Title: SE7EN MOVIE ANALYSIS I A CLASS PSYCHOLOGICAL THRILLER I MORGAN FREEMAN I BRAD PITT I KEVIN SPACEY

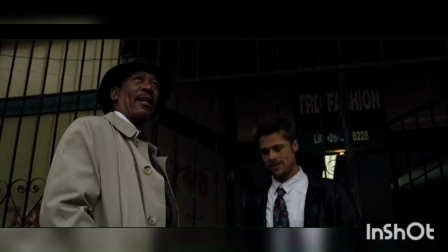Have you ever in your life experienced being translocated to a different world while you're watching a movie?
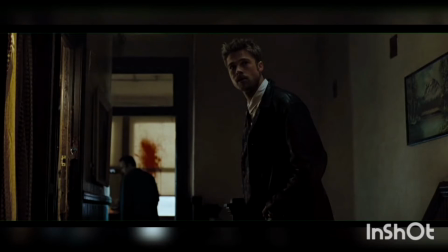This is what happens to us when we watch David Fincher directed film Seven, released in 1995.
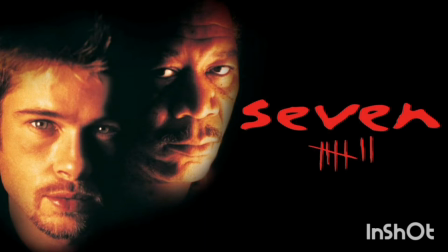Today we are going to analyze Seven. Before moving further with the video, please subscribe and press the bell icon for further notifications.
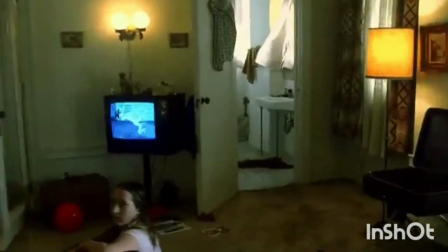So here we go. Seven isn't just a movie. It's a psychological trip through hell that leaves your head spinning,
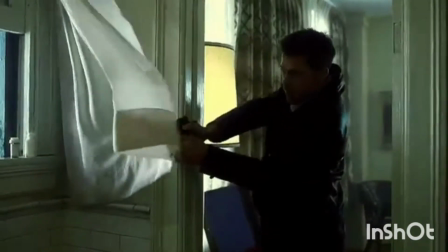your heart pumping and your stomach crying out for the medicinal properties of a stiff whiskey or a gin.
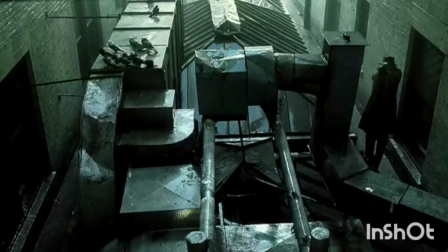Not since The Exhaustest has there been a mainstream Hollywood movie as extraordinarily dark,
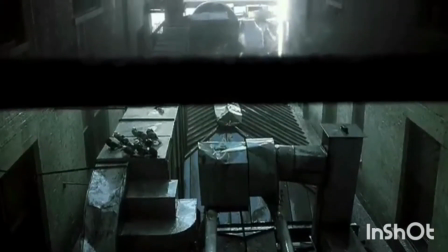bleak, intense and as monumentally scary as this.
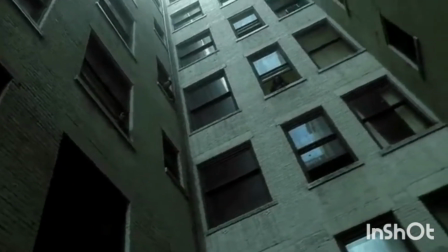From its sensory assaulting opening credits through to its desolate and very shocking finale,
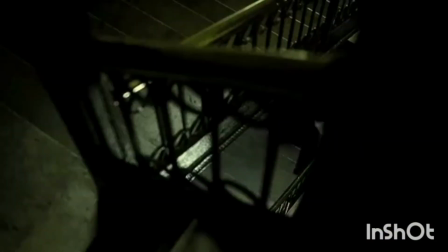Seven goes for the gut and like an insidious Just gnawing in the pit of your stomach, it never lets up.
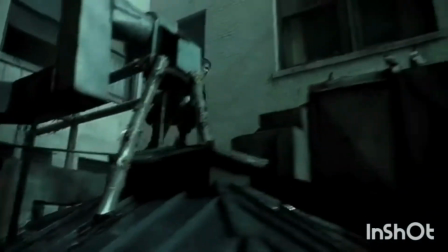Been warned. This is not a comfortable viewing at all. Talking about the story,
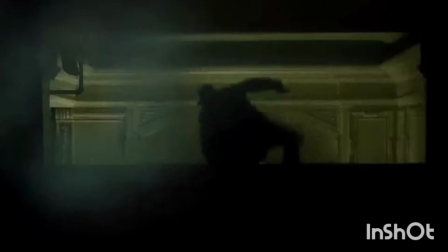in an anonymous American city in which it always rains and nobody seems to have bothered to pay the electricity bill,
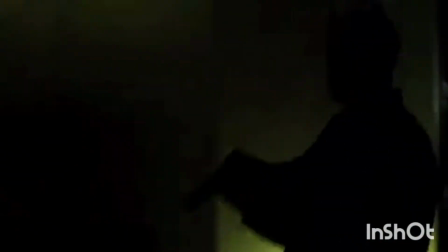a serial killer is busy slaying his victims according to the seven deadly sins namely gluttony,
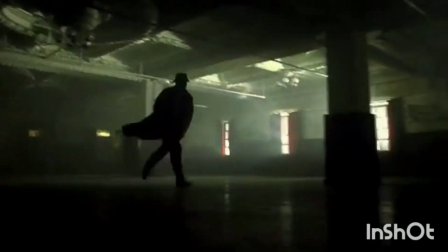greed, sloth, envy, etc. leaving a sick procession of dead bodies.
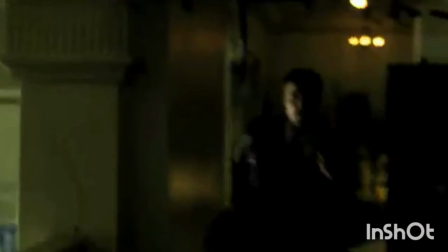Each one murdered in a way related to their own particular sin.
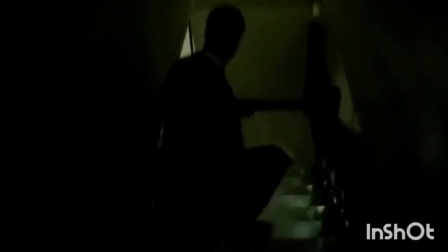A wealthy defence lawyer is forced to cut off a pound of his own flesh, showing greed.
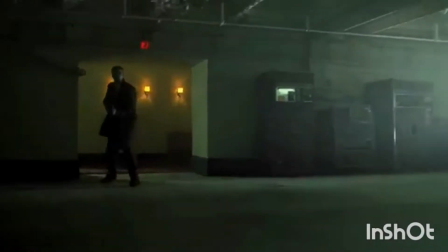An obese man is forced fed until his stomach explodes portraying gluttony.
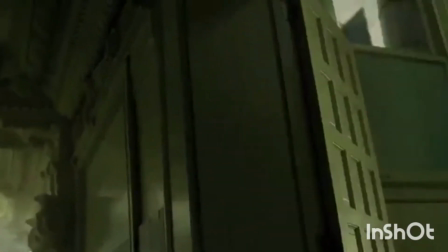A prostitute depicting lust. Well rest, you can see for yourself.
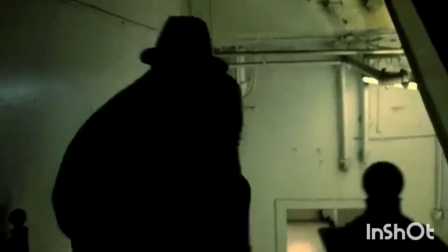Assigned to the case are veteran cop William Somerset, played by Morgan Freeman. a methodical,
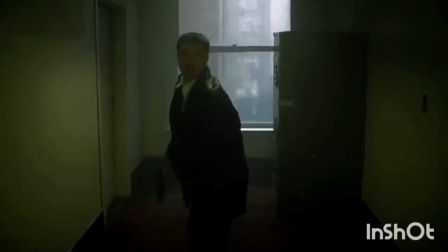world-weary thinker and a week away from retirement after 34 years on the force.
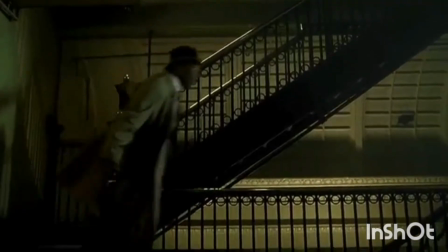And his hot-headed young new partner, David Mills, played by Brad Pitt,
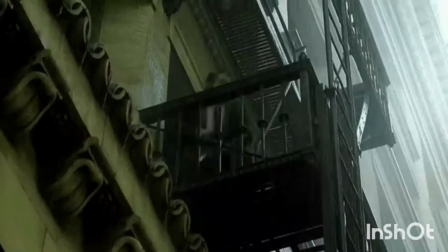recently relocated, along with his wife, Gwyneth Paltrow, to this hellhole of a city eager to make a name for himself. Try as they might, they are always one step behind the murderer. But all too late, his true motives are revealed to them.
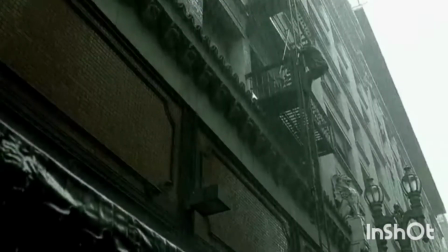Director David Fincher, who previously helped the equally gloomy Alien 3, creates an overwhelming sense of unease,
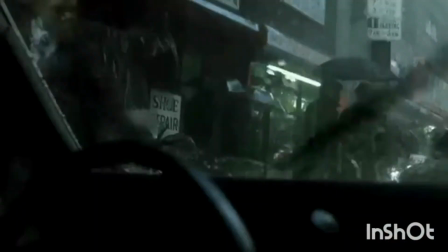presenting a world of irredeemable ugliness, a grim, melancholic, depressing, decaying society from which there is no escape.
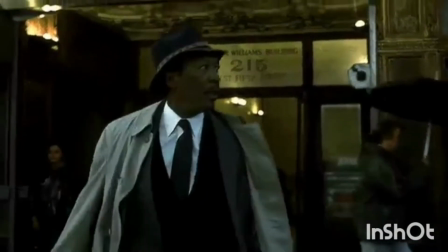Although the director, David, and screenwriter Andrew Kevin Walker,
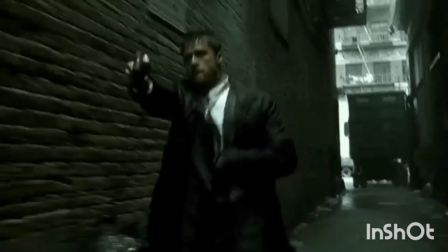who was inspired to write 7 while working as a clerk at Tower Records.
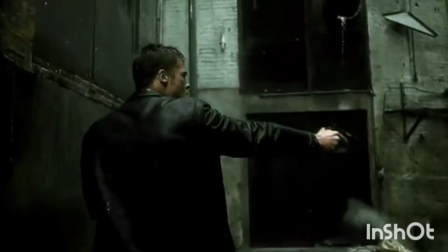Borrow so many familiar elements for their story, they seem determined to give it an uncommonly nasty spin.
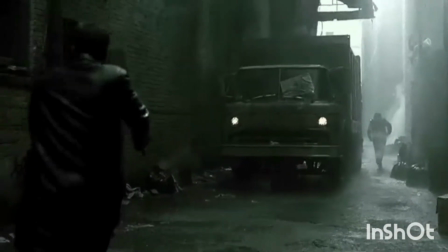So the crime scenes are rendered in a sickening detail and the whole film has a murky, madly pretentious tone.
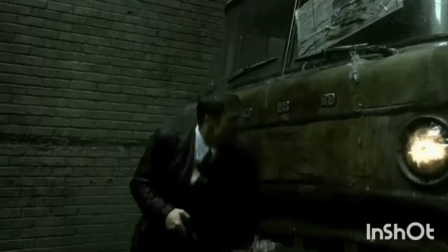Director David didn't pick up another script for 18 months.
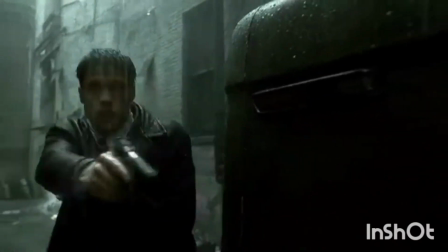Such was his exhaustion and frustration following the completion of Alien 3.
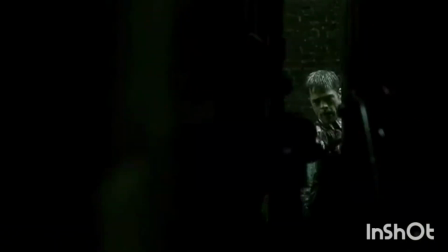Apparently, he agreed to direct 7 after one reading of Andrew Kevin's
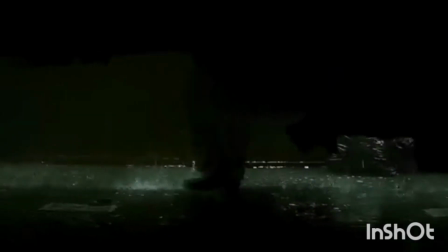screenplay because he was drawn to his hard-hitting delivery about inhumanity.
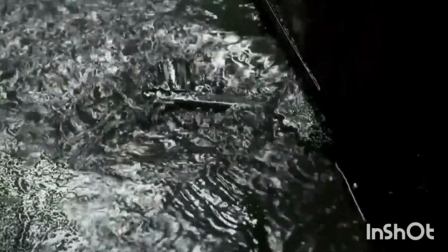He stated, it's psychologically violent. It implies so much.
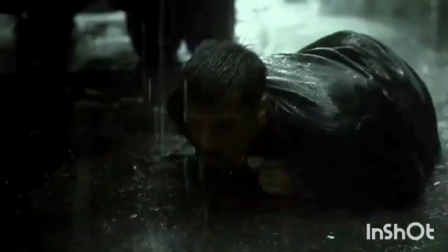Not about why you did it, but how you did it.
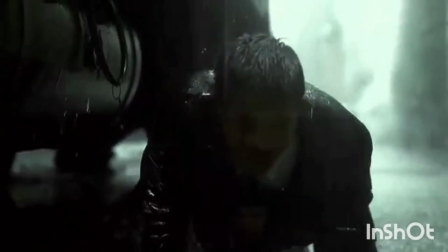For the camera work, specially altered film stock was used to make the visuals look as dark and unsettling as possible,
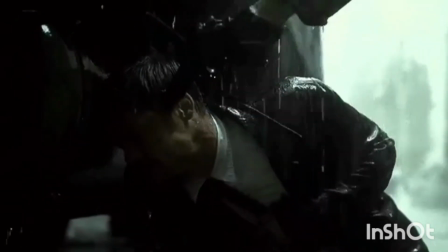which is complemented well by Howard Shore's music score.
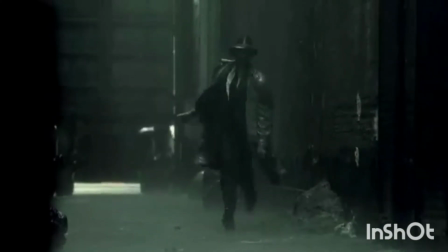So visually, the effect is that of spending a long time looking at a bowl of oatmeal on a rainy day.
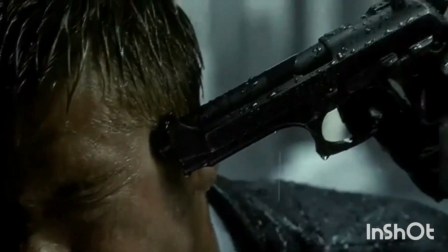Only during its last scenes does the film brighten,
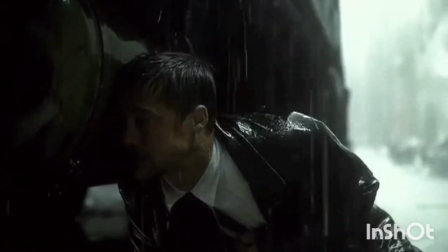partly because of the actor who is revealed as the killer and partly because the action finally moves outdoors in broad daylight.